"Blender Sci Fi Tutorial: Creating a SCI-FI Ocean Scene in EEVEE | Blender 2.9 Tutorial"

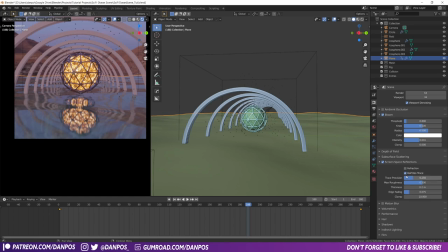29:01 If I uncheck the half res trace, you'll see that the quality improves only slightly, but I think it definitely helps to have that unchecked. This is more intensive on your computer. This is more intensive on the computer though. So if you have a sort of slower computer, you might want to leave that half res traced.
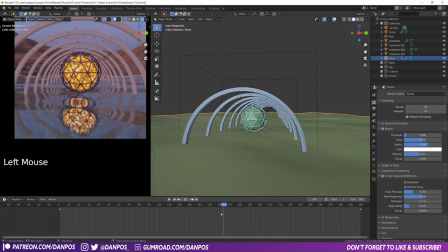29:21 Yeah. So that is our animation done almost. The one last thing we want to do is we want the particles to not just disappear. We want them to fade out. We want them to sort of appear slowly and then fade out slowly, as if like they were embers kind of dying.
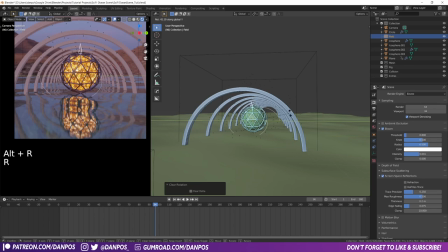29:36 I'm just going to set this back, the force field back to how I like it, kind of so it's that way. So you'll see that they come around and they swirl into the center.
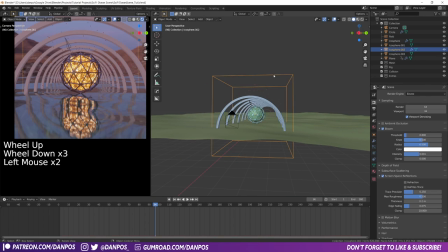29:49 I'm just going to select our icosphere that's the emitter, the particle emitter. I'm just going to name this emitter just so I know which one it is. Then under the particle settings, I'm just going to scroll all the way down, come to textures, add in a new texture.
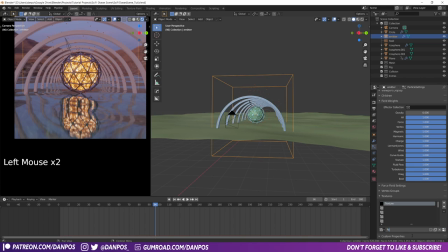30:09 We're just going to call this fade, particle fade. You can't just leave it as texture, it doesn't really matter. I'm going to click this button here to go over to the texture. And then with type, I'm going to swap this over to blend.
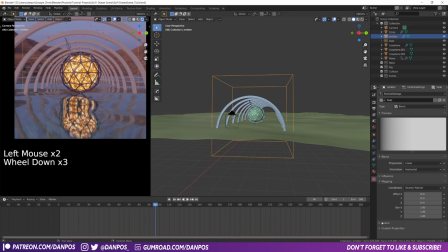30:23 Under coordinates, I'm going to swap that to strand particle. And then under colors, just going to come down here, check on the color ramp.
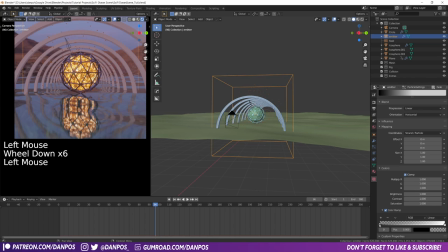30:34 I'm going to click the black color ramp point here, and I'm just going to click it and then just bring up the alpha just to make that fully black, not transparent. And then I'm going to bring in the white to the middle, and then I'm going to press I'm going to add a new color stop, I'm going to drag that over and make that black.
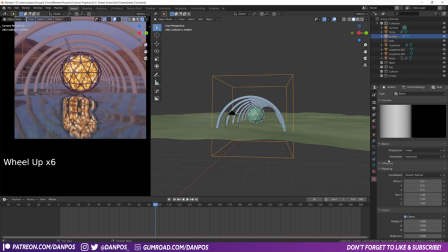30:52 So this is going to control the scale of the particles. So anything that's black will be a scale of 0, so they won't be seen. Anything that's white will be a scale of 1, so they will be seen, and then it'll go back to black.
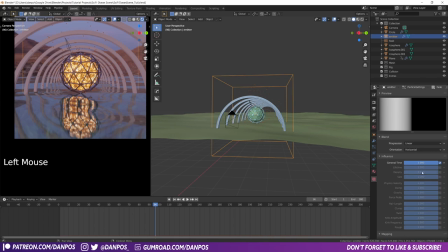31:05 And the way you do this is, once this is set up, if you come under influence, uncheck general time and check in size.
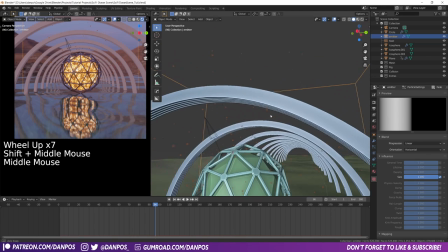31:13 So now, it might be hard to see because of the bounds.
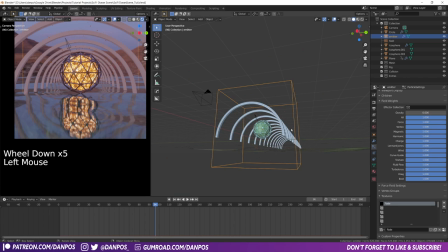31:17 So I'm just going to make, just for demonstration purposes, I'm just going to make the particles really big.
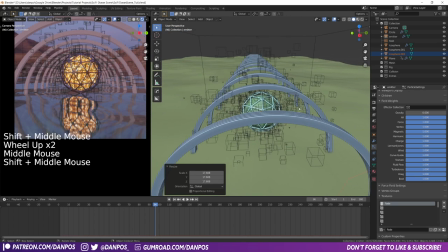31:25 Obviously, this will look a bit crap, so you won't want to keep that like that. But now, as we play our
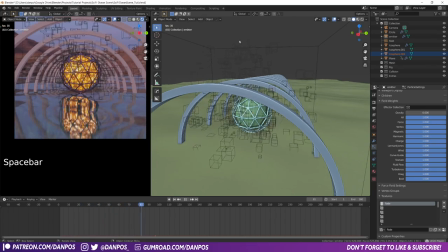31:34 animation, you can see the particles, they scale up to their full size and they scale back down to their lower size. So they don't just ping out of existence, they're in the scene and then they fade out and then it kind of loops and they fade back in again.
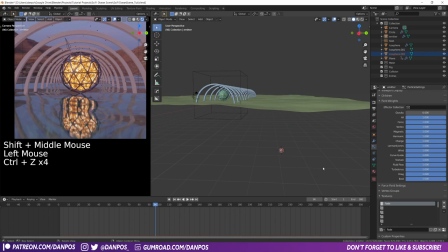31:51 I'm just going to press Ctrl Z just to undo that scale.
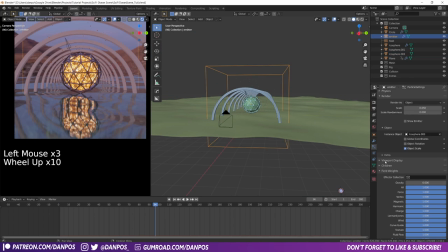31:54 With the particles emitter selected, another thing you can do is, if you come up to scale randomness, obviously these are all the same size now.
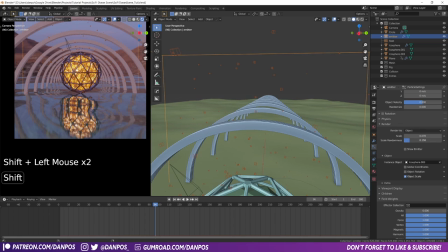32:03 If we bring up the scale slightly, then introduce some randomness to it, you'll have particles of different sizes,
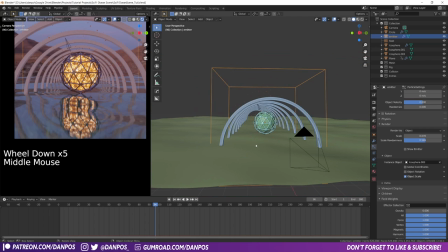32:09 so they'll fade in and out at different rates, and you'll just add it, just add a kind of a bit to it.
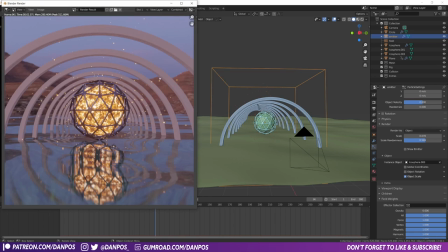32:15 And then if we just click render image, so you see now our particles are in the scene.
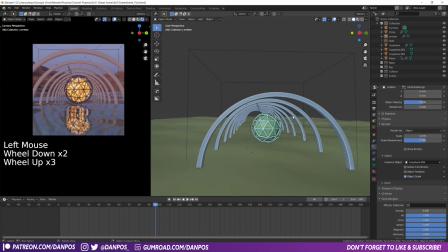32:21 So that's the actual scene done and set up.
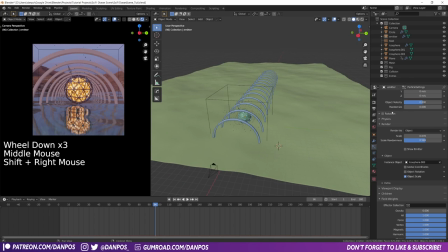32:24 Just to go a bit further, I guess, like extra credit, if we go back into the world tab and just reduce this even further,
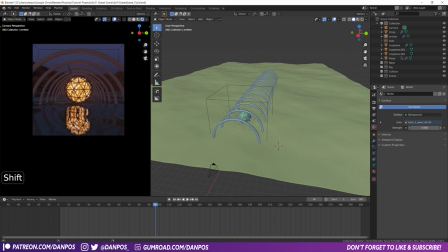32:31 just to about there, just so it really looks like it's a
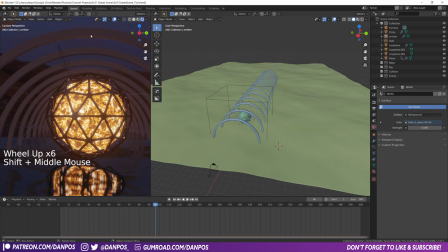32:37 sunset. That'll make us get the reflections on here. I mean, if you wanted to, you could just get rid of
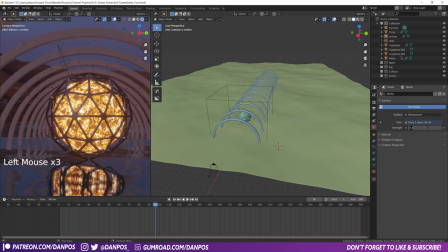32:44 this completely, but I think sort of 0.1, 0.05.
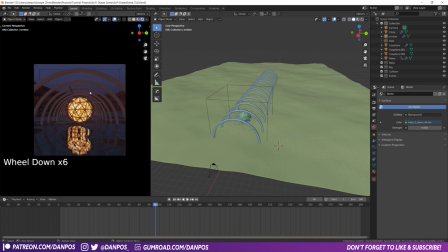32:51 So you've got some detail in the background, but the main focus is in the middle here. With the inner icosphere selected, if you wanted to, you could go back over to the shader editor and just increase the strength.
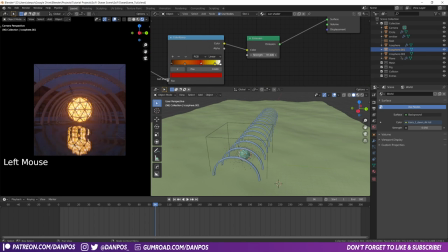33:04 That gives a bit more of a sort of intense emission.